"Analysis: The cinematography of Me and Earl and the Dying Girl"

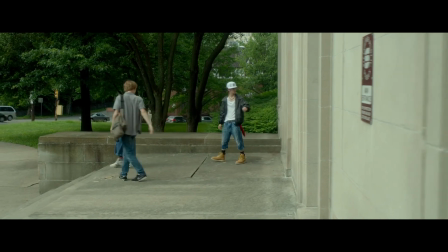242s
But while most shots like this continue in one direction, or perhaps pause momentarily, or even more rarely change direction once,
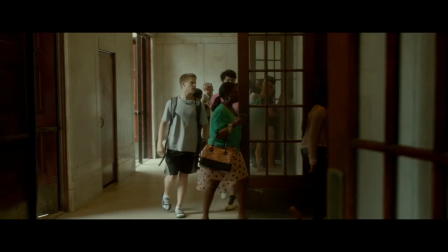249s
this shot surprises us by changing direction a second time, when Madison comes into frame.
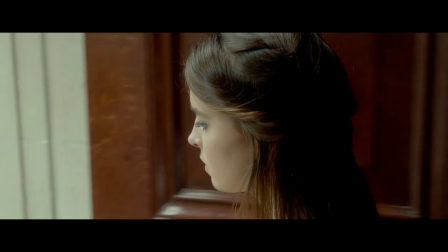254s
She catches the shot, disrupting the expected motion of the camera in the same way she has and does disrupt the expected direction of Greg's life, at least in his mind.
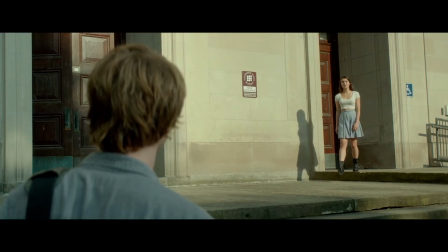263s
Also, almost directly after the shot, when Madison asks Greg to prom,
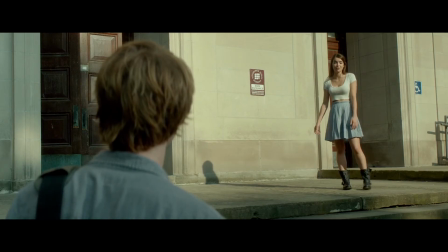267s
she is positioned above Greg and we get a wide low-to-high shot of her, putting her up on a sort of pedestal, and a high-to-low shot of Greg,
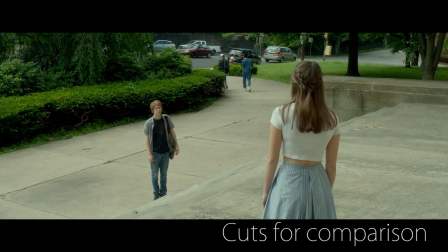275s
putting him down below her.
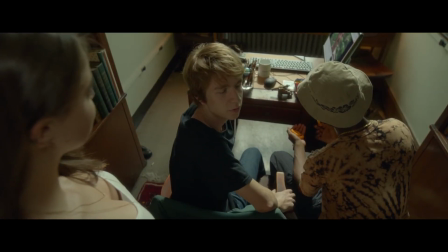276s
It's in the same way that Greg thinks of Madison as something bigger, more important than him, which he underscores by then asking, Is this a pity date?
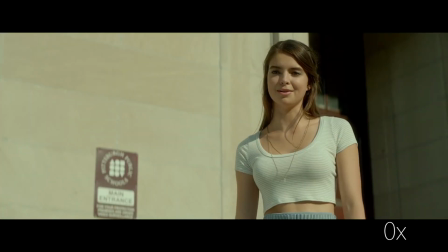284s
But with Madison's denial of it, we get a close shot that partially eliminates that perceived difference in status, showing that Greg himself has at least partially accepted her denial. Part 4. Distancing.
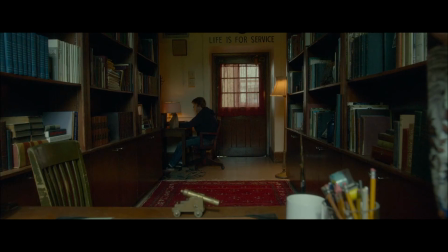295s
Now, Goméz shows distance between characters in some pretty cool ways, but my favorite,
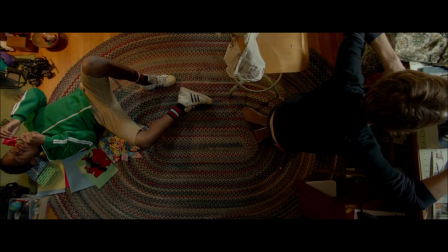299s
because it's both effective and obvious without being intrusive, is, well, I don't really know if there's a technical term for it,
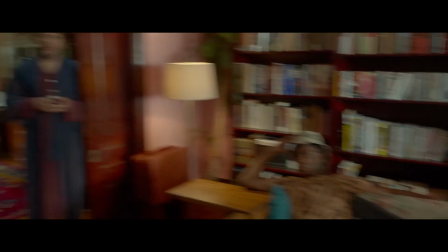305s
but I'm going to call it split conversational framing. Now look at this case of joined conversational framing, which is another term I just made up.
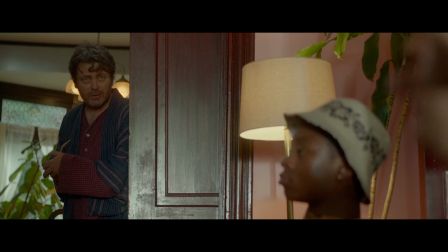312s
The characters are clearly occupying the same location and are clearly talking to one another. But take a look at this.
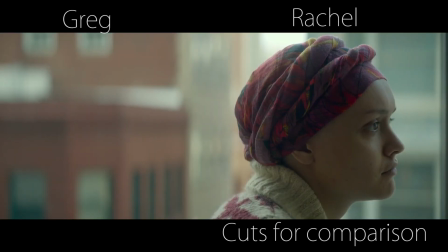318s
During this conversation, it almost seems like the two are separated, each on their own side of the screen and neither placed in the same frame.
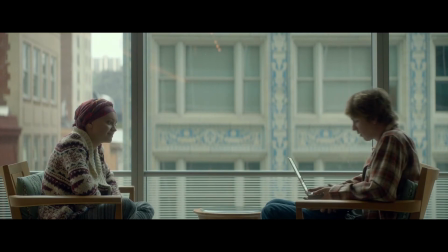325s
This is because as Rachel's condition goes worse and Greg's search for belonging stagnates, a little rift has settled between them.
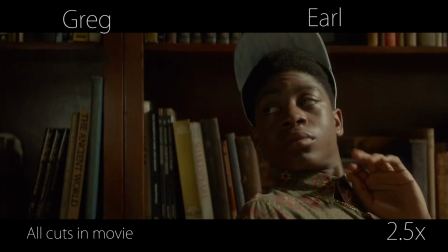331s
Now look at another even stronger instance of this.
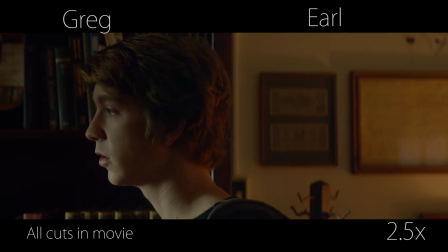334s
Not only do Greg and Earl occupy different sides of the screen and aren't framed together, but they also appear to be facing directly away from one another.
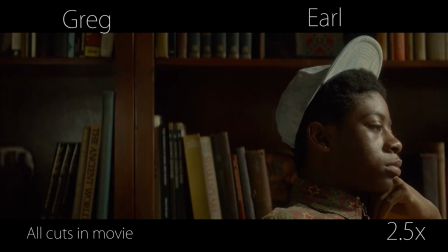342s
This sort of disconnect between the two makes sense, considering they just had a major falling out.
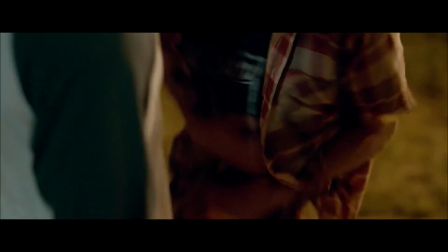347s
And this is just another way that Goméz lets us inside Greg's mind. Part 5, where I wrap stuff up.
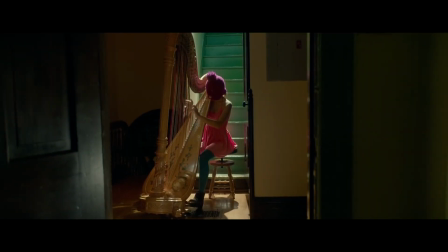353s
So I really like this movie, and I thought it would be a great opportunity to try out a video like this. But I wanted to show some of the stuff going on, and I hope I did a decent job of that.
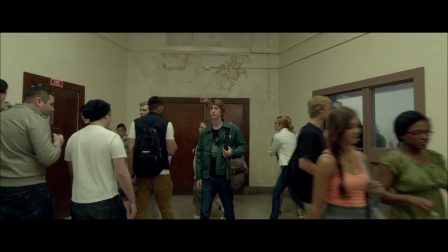360s
Anyway, let me know if you've seen the movie or noticed the same things. What did you notice I left out?
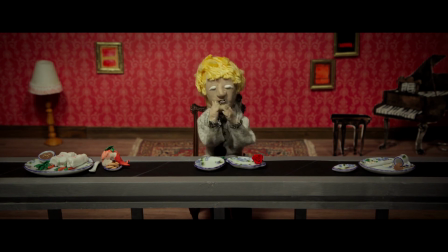364s
Anything like that. And if you haven't seen it yet, I definitely recommend it. It's funny, insightful, and most especially extremely well thought out, which I appreciate a lot.
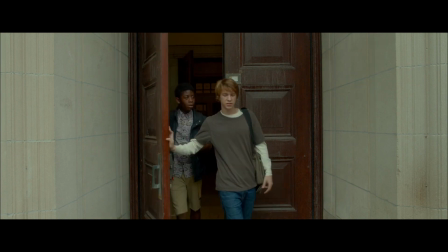372s
I hope you enjoy this breakdown of me and Earl and the Dying Girl, and I hope to see you sometime in the future.
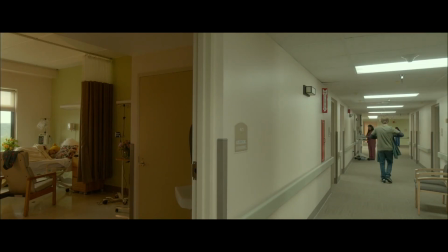378s
Preferably the next time I make a video. Which means you would hit the subscribe button so you would know the next time. Thanks.